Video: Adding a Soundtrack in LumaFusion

week we're talking about the power of audio and how you can use it within your videos to add meaning and evoke emotional responses with your audience.
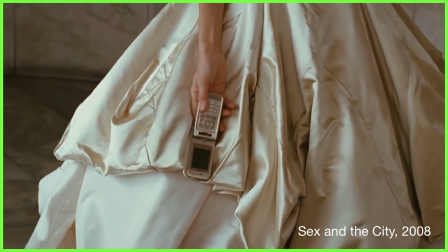12s
You see, audio is an incredibly important part of film and television production, playing a huge role in how our viewers interpret our videos.
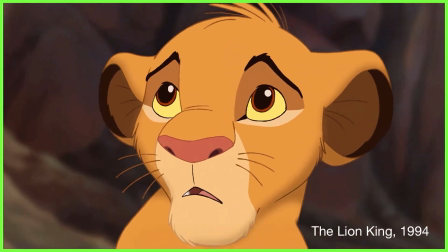20s
Think about your favourite films over the years.
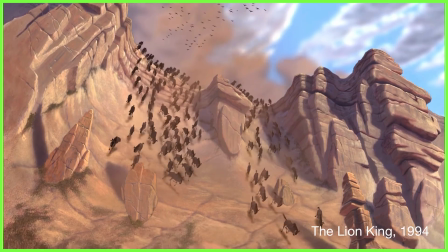23s
The majority of them, whether you consciously notice it or not, will include music to control the rhythm of the action,
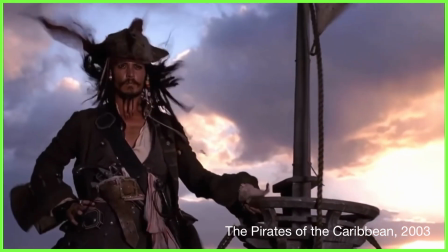29s
alter your perspective of the characters or plot line, and enhance the emotions of any scene.
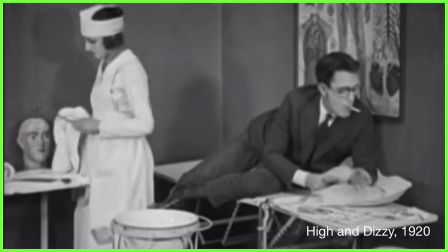36s
The power of music has been used in moving pictures for decades. We just have to look at silent films to see that music is an essential part of the viewing experience.
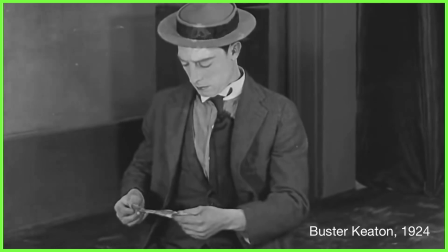44s
In these films from the 1920s, music accompanied the action to not only make the audiences laugh or cry,
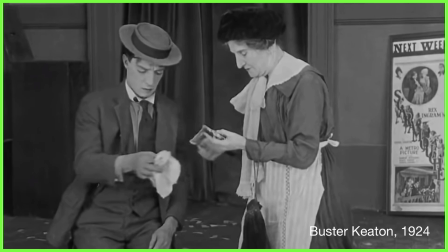51s
but to actually help them understand the plot line.
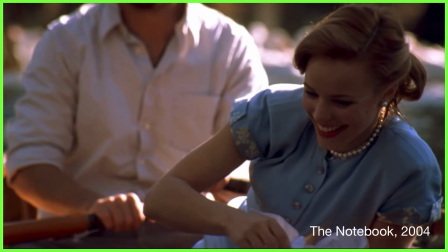55s
Now, of course, we've come a long way since then, but we still use music today, whether it's subtle and understated or dramatic and obvious. We as editors need to be thoughtful in how we choose a soundtrack to our video because different scores can completely change the meaning of a scene or storyline.
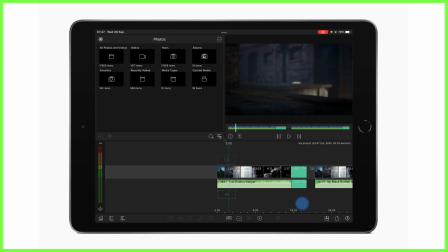72s
Just look at this shot sequence here of a spooky haunted house. I'll play this clip with two different pieces of music behind it.
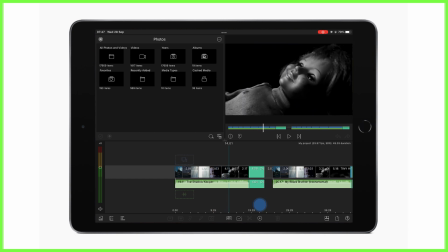79s
Notice how the audio completely changes the look and feel of the scene.
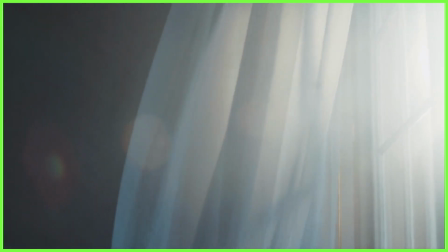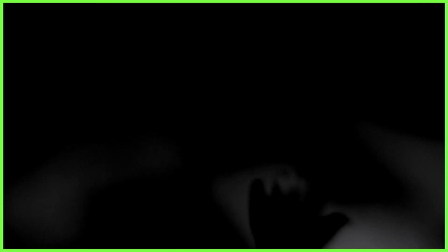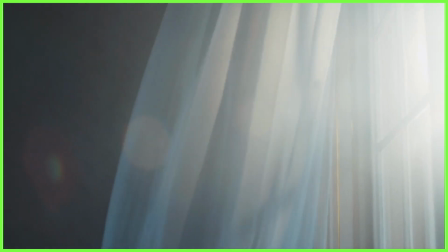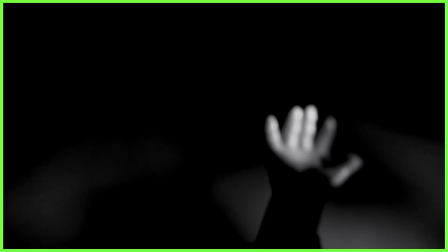Before you leave it to the last minute to just choose any old track for your video, and we've all done it, we need to think about the mood we want to create in our scene.
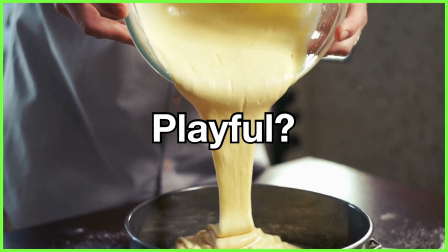143s
Are you going for a mysterious vibe or a playful touch? Are you looking to be funny or edgy?
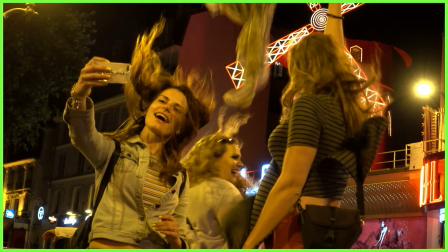151s
We're looking for music that fits the visuals we see on screen and the way we want our audiences to feel. So how do we do this in LumaFusion? Well, there are various ways we can import music into the timeline editor.
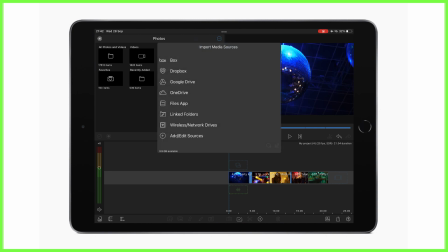164s
We can add music from cloud storage, external drives, or your editing device itself. But remember, when adding music to your projects, you'll need to ensure it's royalty-free.
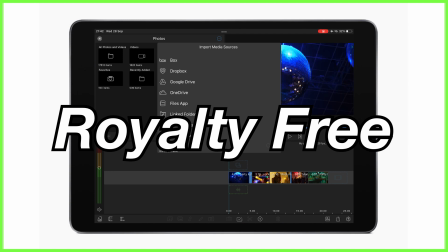174s
That means you can use it without paying royalties to artists or rights holders every time it's played.
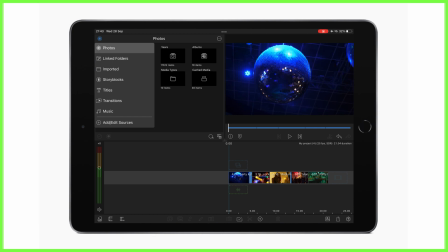180s
There are lots of sites online where you can find it, but lucky for us, LumaFusion's media library enables all editors to access an entire library of royalty-free pieces of music and sound effects from story blocks. These can be searched through and dragged and dropped onto your project.
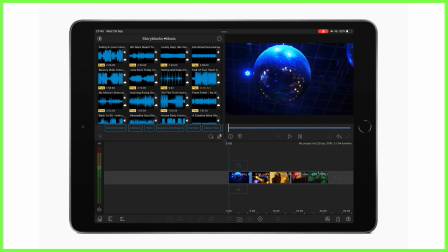195s
There is a subscription for this, but there's also a selection of free tracks to use when getting started. You will need to be connected to the internet. To start choosing the right track for your video, either tap on one or more of the filter tabs to help you whittle down your selection,
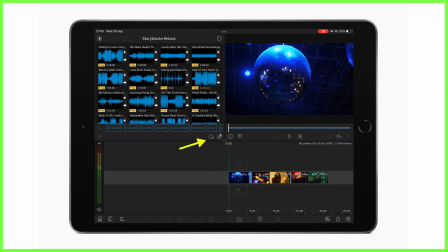211s
or search for a keyword yourself by tapping the magnifying glass icon. You can do both at the same time too, so here I'll search for an electronic piece of music that's also reflective to accompany my videos down here on the timeline.
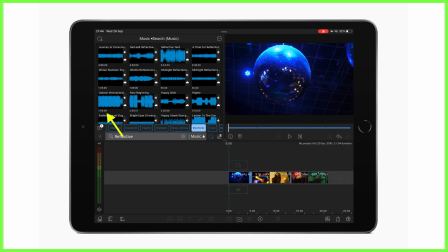227s
You can see my results pop up here and the length of them noted at the bottom left of the thumbnail. Now, of course, I'm going to keep this in mind and preview the audio by tapping once and pressing play in the preview box. Just like you do for any other piece of content, you can top and tail with the trimming handles here,
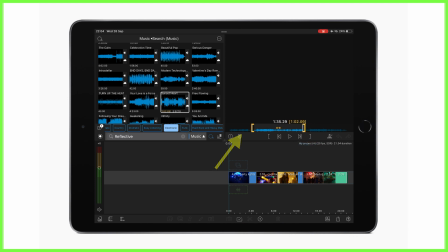244s
fitting the length of any audio you need and drag down into the timeline. You can place audio on any track in LumaFusion.